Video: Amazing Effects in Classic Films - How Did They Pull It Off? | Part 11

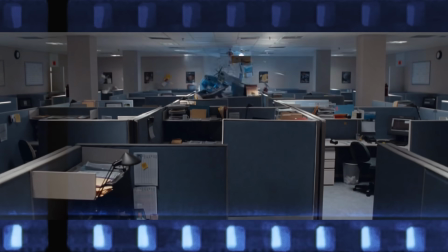0s
Glowing eyes, pirate ships, and demons pulling people through walls, all on today's amazing effects, but can you guess how the effects were done before we tell you? As always, I'm going to show you a clip, and you're going to have to try to figure out how they did the effect with what they had available to them at the time it was made. Yes. Deal. And then I kiss, kiss, kiss. And then Press play. yes.
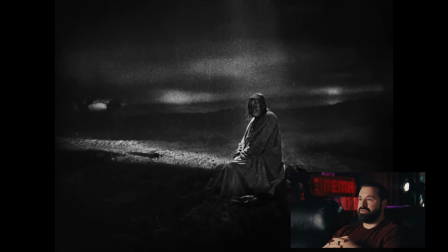25s
This movie is exactly 100 years old, and that's crazy. Literally 100 years ago. Whoa.
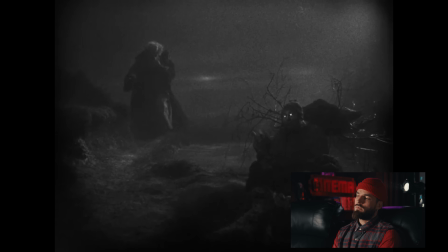30s
Wow. That is interesting. I don't know if this is the trick, but this seems like that trick that's been used before where they put that reflective tape on their eyes and just shine a light to where it reflects off of it.
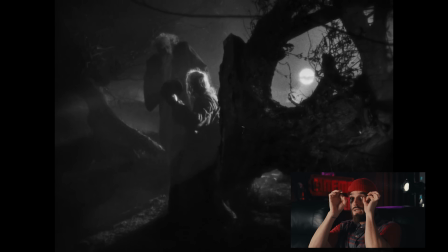41s
They have some sort of like, almost like a coin in the eyes of the actor, and they like get some sort of sheen off of it.
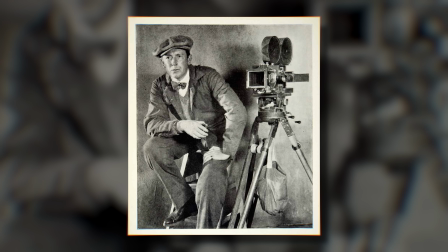48s
Directed by one of the most influential filmmakers of the silent era, F.W.
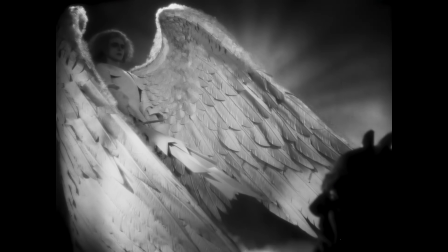52s
Murnau's 1926 Faust tells the story of a divine wager on whether or not the best of man can be turned evil.
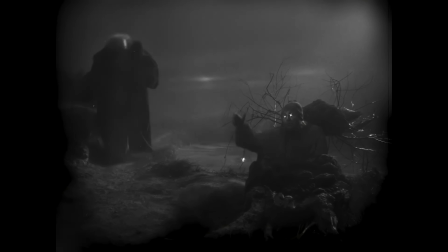59s
And in this moment where the lead meets Mephisto, we have this great glowing eyes effect that is still effective to this day.
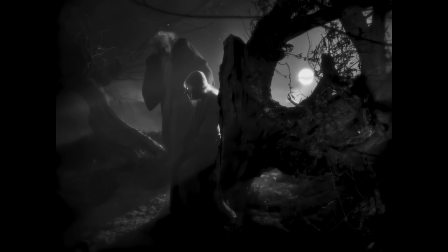65s
To achieve this effect, the filmmakers used double exposure, meaning they had to shoot the scene twice.
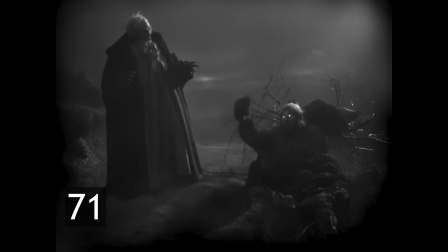70s
In the first take, they captured the scene with the correct lighting, during which the cameraman would count the number of frames during the take,
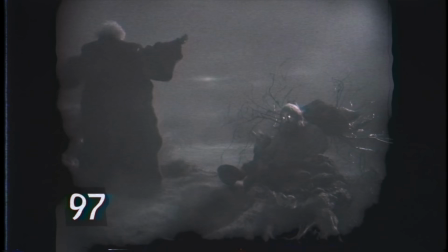77s
then rewound the film to that exact moment where the special effect needed to begin.
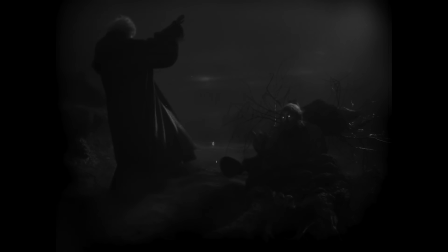81s
Then for the second take, the lights would be turned off to create a dark set with just one light focusing a beam of light directed at the actor's eyes,
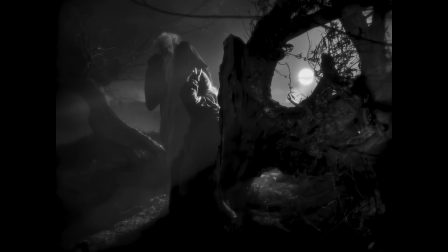90s
where he wore special reflective makeup, giving them that strong glow. And by slowly fading in the exposure on the camera,
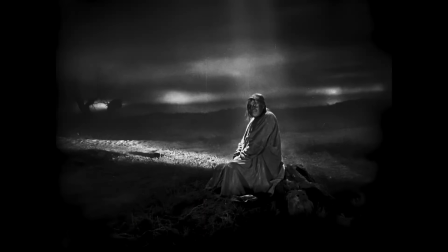97s
the filmmakers could create the effect of this demon peeking out of the darkness before the rest of his face is revealed.
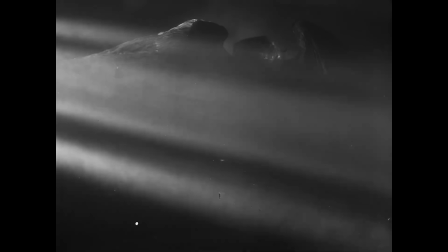103s
It's incredibly impressive how well this worked,
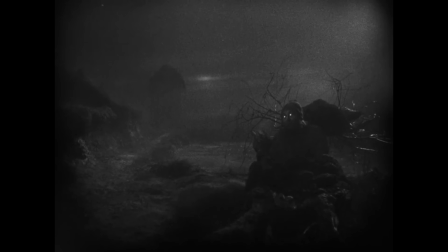106s
given they had to rewind the film to the exact right spot and the actor had to hit all the same marks at the exact same time.
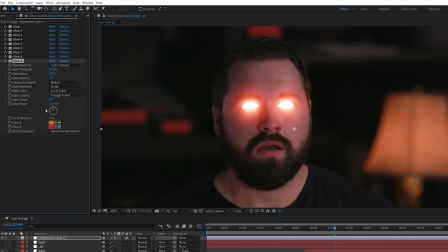113s
And of course, this sort of effect is easily done in post now, but you still have modern films finding ways to do it in camera,
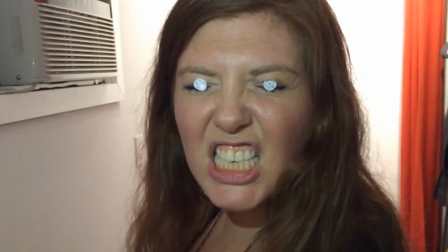119s
like the horror film Lights Out, where they use reflective tape on the actor's eyes to kick light back to the lens.
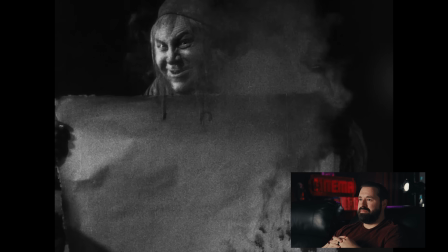128s
Kiss daddy. That's awesome. That's awesome.
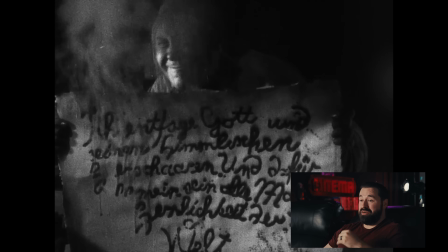133s
I'm so freed by not being a genius. I don't know. That's crazy. That is an awesome effect, though.
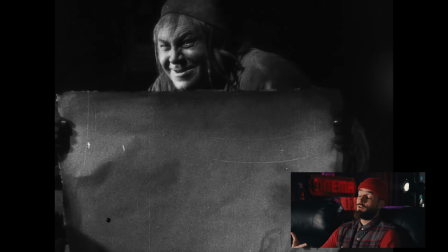138s
I mean, it's not hard to stump an idiot, but like, I don't know. My guess would be they're like burning something on the paper.
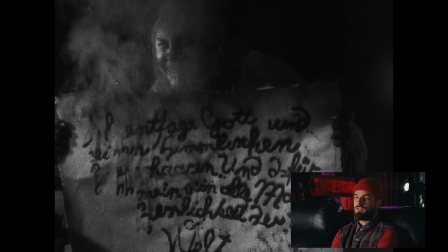146s
No idea, bro. It's awesome. That's sick, dude.
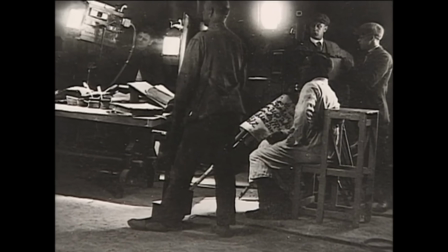148s
To accomplish this one, the filmmakers used a stamp to press asbestos threads onto the parchment to cover the letters.
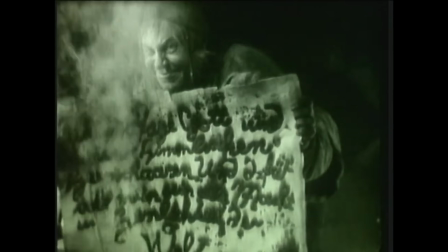155s
When it was time to shoot, a special self-igniting liquid was applied to the asbestos thread, but the problem came with timing.
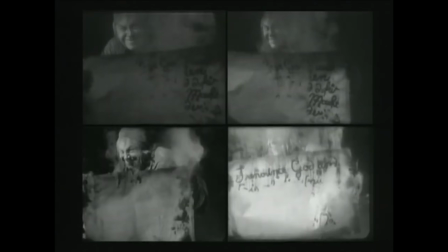161s
The parchment would burn too quickly or at the wrong time, forcing the short sequence to take an entire day to film,
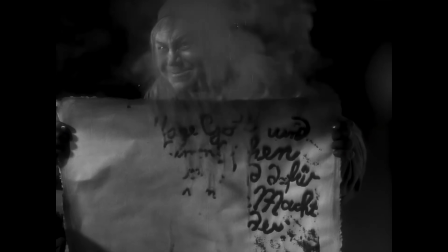167s
with hundreds of sheets being set ablaze before they achieved the result they were looking for.
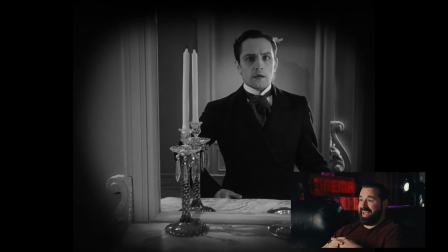174s
That vignette is insane. Oh, okay. That's awesome.
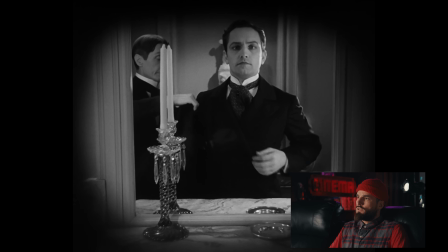177s
I think it's just a set there with no glass, so they're just shooting through an open window as his first-person POV.
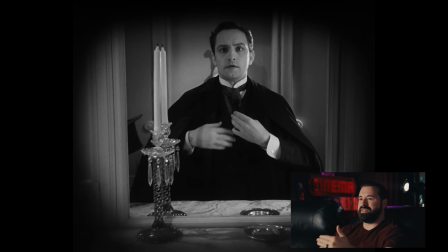184s
He's just on the other side of the wall and there's no mirror there. And they just have like duplicates of the candle and all that stuff to give that mirror effect.
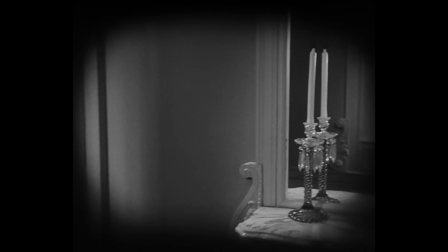191s
There's no doubt that most people watching this already know how this one was done. They didn't use a mirror at all.
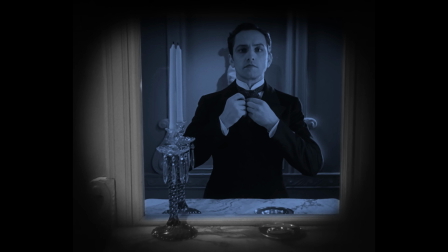197s
Instead, it's a sheet of clear glass.
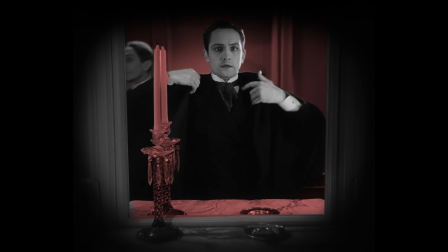199s
And on the other side of that glass is an identical duplicate of the set the camera is standing in, with the actor positioned where his reflection would be.
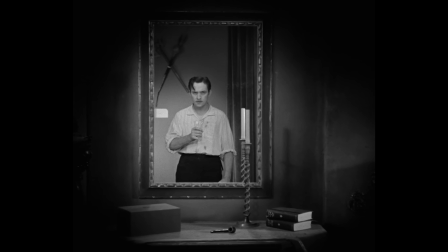207s
So, like in this later moment in the film, when the camera moves closer,
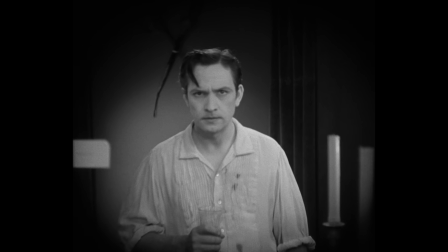210s
it looks like Jekyll's reflection is approaching a mirror, but it's actually the actor approaching the camera.
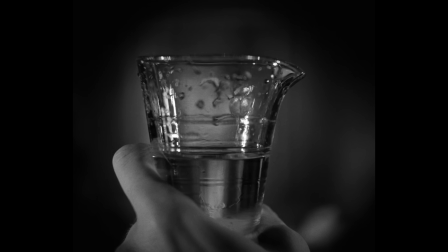216s
They also reinforce the illusion here by using foreground elements. A body double holds the glass close to camera, helping sell that we're in Jekyll's point of view.
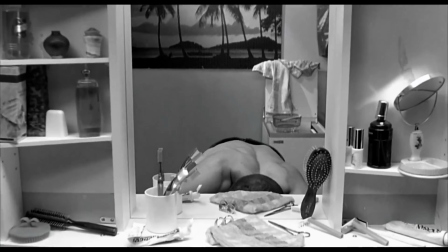224s
And though the movements don't sync perfectly, it's still clever and effective. And this exact technique has been used countless of times over the years to increasingly impressive effect,
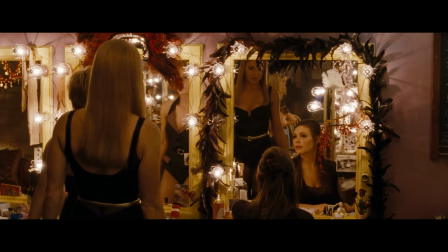233s
like the chip removal scene in Terminator 2, and my favorite from Sucker Punch. This is a very elaborate shot with no mirrors here at first.
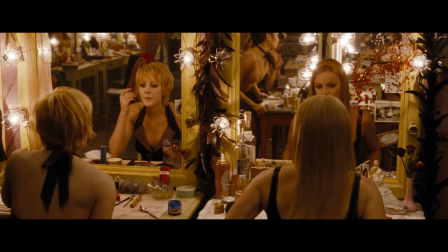241s
We're seeing into another set with doubles mimicking coordinated movements in the foreground.
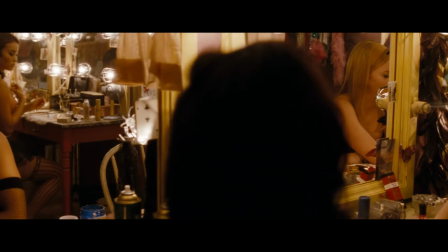246s
As the shot goes on, it moves to the side here, then through a mirror and to the other side of the room.
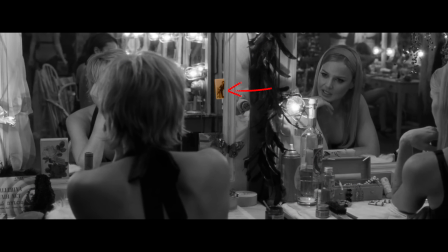250s
Some of my favorite details are like this picture here. It just sells it so well, and obviously the movements are impressively synced.
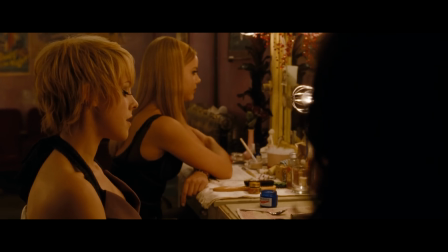257s
But to cap off the movement, once the camera moves to the other side, actual mirrors were dropped into place while the frames were off screen.
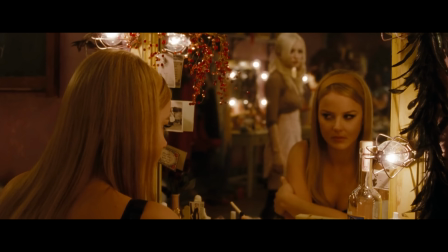264s
So when they finish the move here, you're finally getting a true reflection.
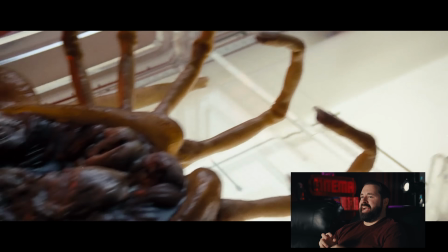271s
Alien? Put it in my ass. This is how I view seafood.
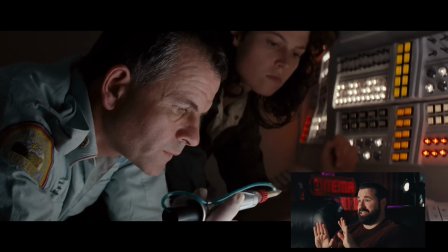276s
Oh, that feels very ass-like. I shouldn't have said that. I'm not interested.
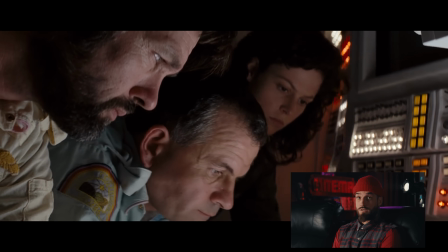281s
That's disgusting. Speaking of seafood, it looks like they just got some goobly gobbly goodies.
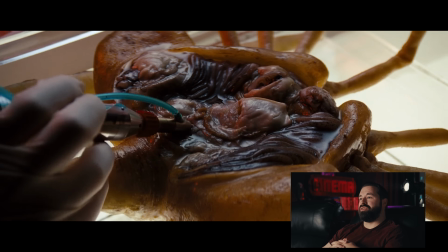288s
Just smacked it down on a face hugger. It looks like an oyster. Like that's some sort of sea creature that they just got and replaced.
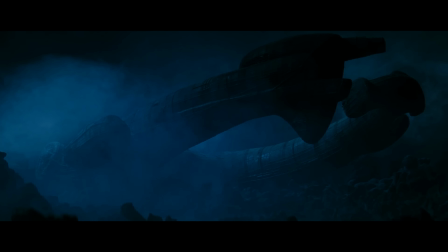296s
They just like, here's an oyster. Alien is one of my favorite films of all time, and to me completely holds up.
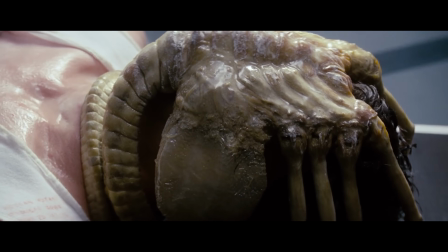302s
And a part of the reason for that is all the clever decisions they made to make this whole world feel organic.
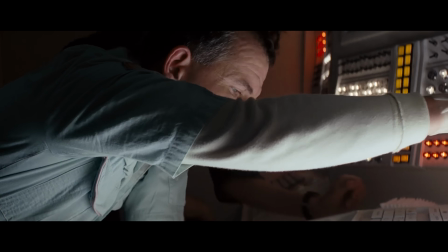308s
Like this moment here, which Josh nailed, where they used actual organic material.
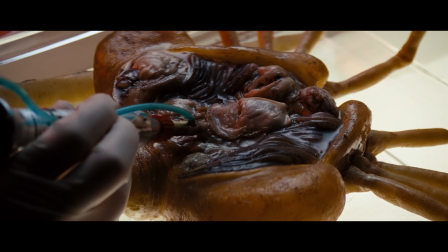312s
And this effect might feel too simple to look at, and it is on the surface, but what I love about this is that it's a studio film.
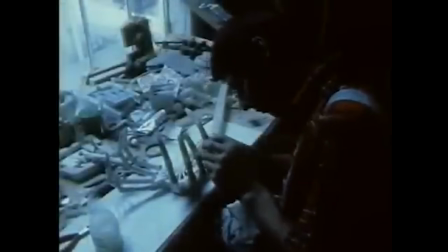320s
They could have modeled all those parts inside.
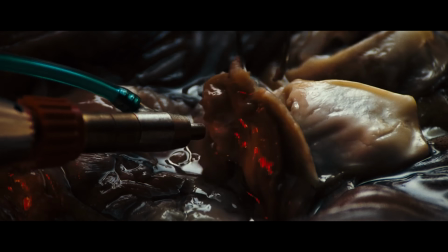322s
But in 1979, it wouldn't have looked nearly as good, and the actual best solution was also the simplest and cheapest one. After creating the prop shell for the face hugger, Ridley Scott had the crew bring in buckets of clams, oysters, and mussels to place inside the prop and arrange it to look best on camera.
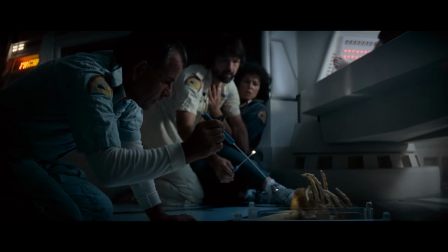339s
So in the end, you have a surprisingly convincing moment, even in close-up, that feels real because there is some reality there.
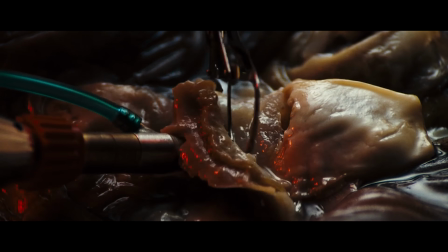347s
And I love this shot so much because it is a reminder that the right tools aren't always the right tools. More expensive and complicated doesn't always mean better. And speaking of real things being real, sometimes you want real stock footage, templates, music, sound effects, or images. And one thing that I love about today's sponsor, Storyblocks, is that while some stock media companies are flooding themselves with generative AI,
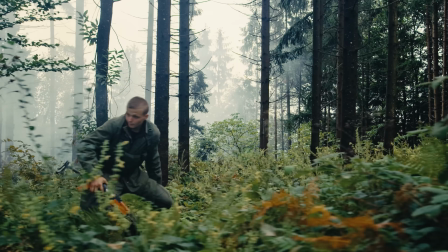370s
Storyblocks is 100% human-made with no Gen AI content at all, which means every piece of footage,
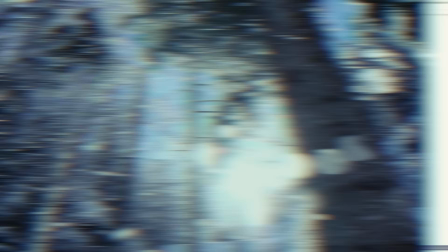377s
music, and sound effect comes from real artists. Storyblocks also gives you unlimited downloads of all of it for one predictable subscription price,
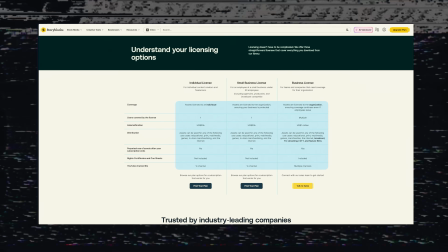385s
no per clip fee, no surprise charge, so you just use what you need.
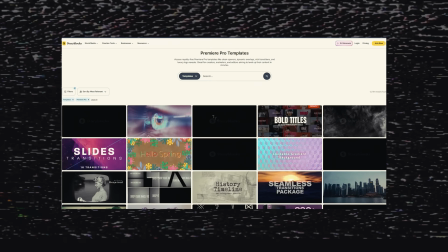389s
And if you're an editor, which if you're watching this channel, you probably are, they have tons of customizable templates for After Effects, Premiere, and DaVinci Resolve,
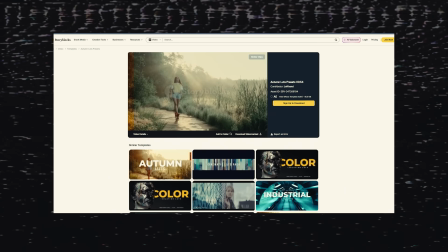397s
title animations, overlays, logo reveals, all that good stuff that would normally eat up half your day to build yourself, but it's all ready to drop right into your timeline. Of course, being able to jump right into all kinds of sound effects, video,
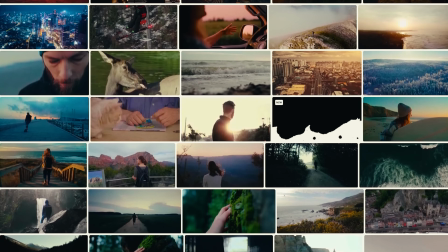409s
and music is massively helpful when building out ideas, and even more helpful when meeting deadlines.
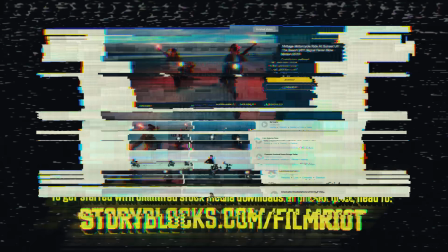416s
So to get started with unlimited stock media downloads at just one set price, head over to storyblocks.com/filmriot or click the link in the description.
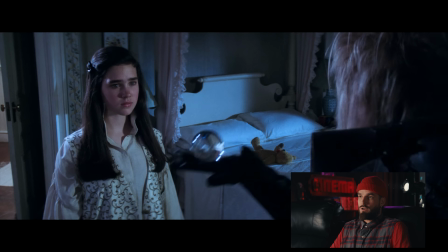426s
It's kind of like that kid at the playground who's playing with his hacky sack and he just keeps showing you over and over and you're like, it's sick, man.
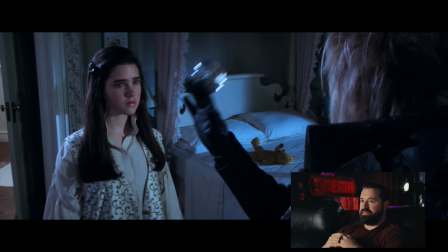434s
That's David Bowie. He just did that. He is magic.
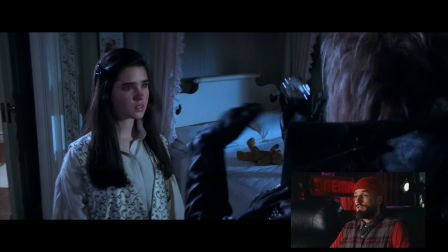438s
I feel like you got your David Bowie character sitting there and then there's some sort of hand double who has a very unique skill.
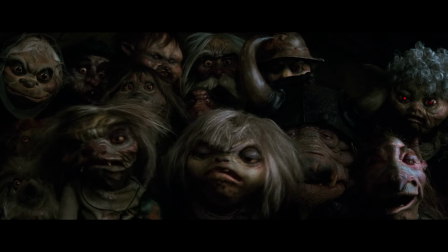444s
Labrynth was an amazing achievement for all kinds of special effects, many massively complicated as well,
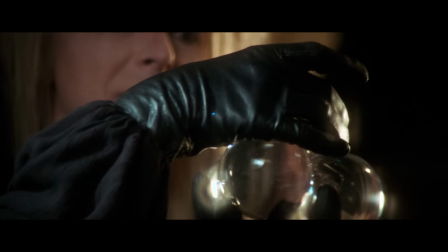450s
but like the others that we've looked at today, this is hilariously simple, and no, Bowie did not actually do this juggling himself.
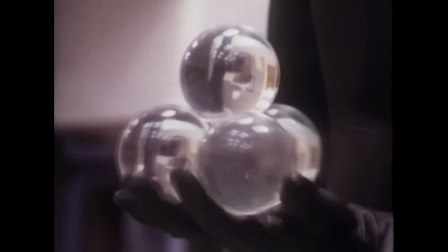457s
It was performed by a professional juggler that director Jim Henson was a huge fan of.
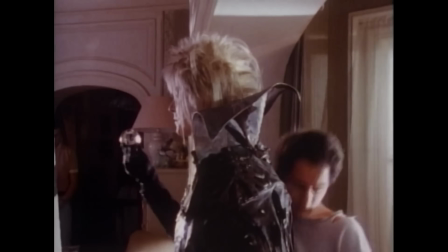462s
The hilarious part is that it's just his hand instead of Bowie's, not copped in,
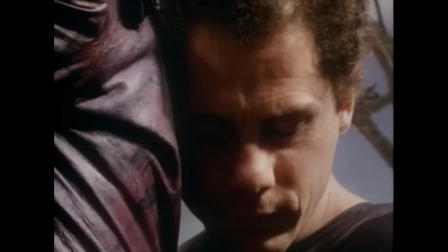466s
so the juggler had to hide behind Bowie and wrap his arm around him to replace Bowie's actual arm.
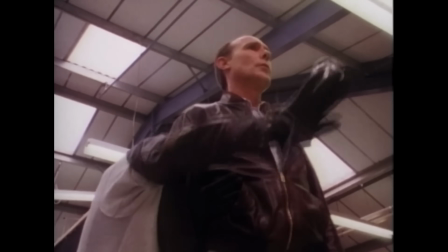472s
This means the juggler had to perform blind, and that required a ton of rehearsal to be able to nail these moves without seeing what he was doing.
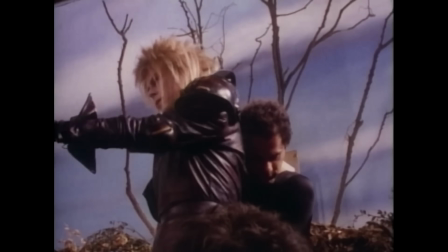480s
And of course they ended up needing a ton of takes to nail the illusion, but in the end they created this iconic and convincing moment.
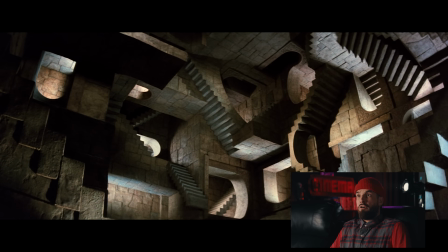491s
Whoa, that's sick. I finally get the meaning of the title now.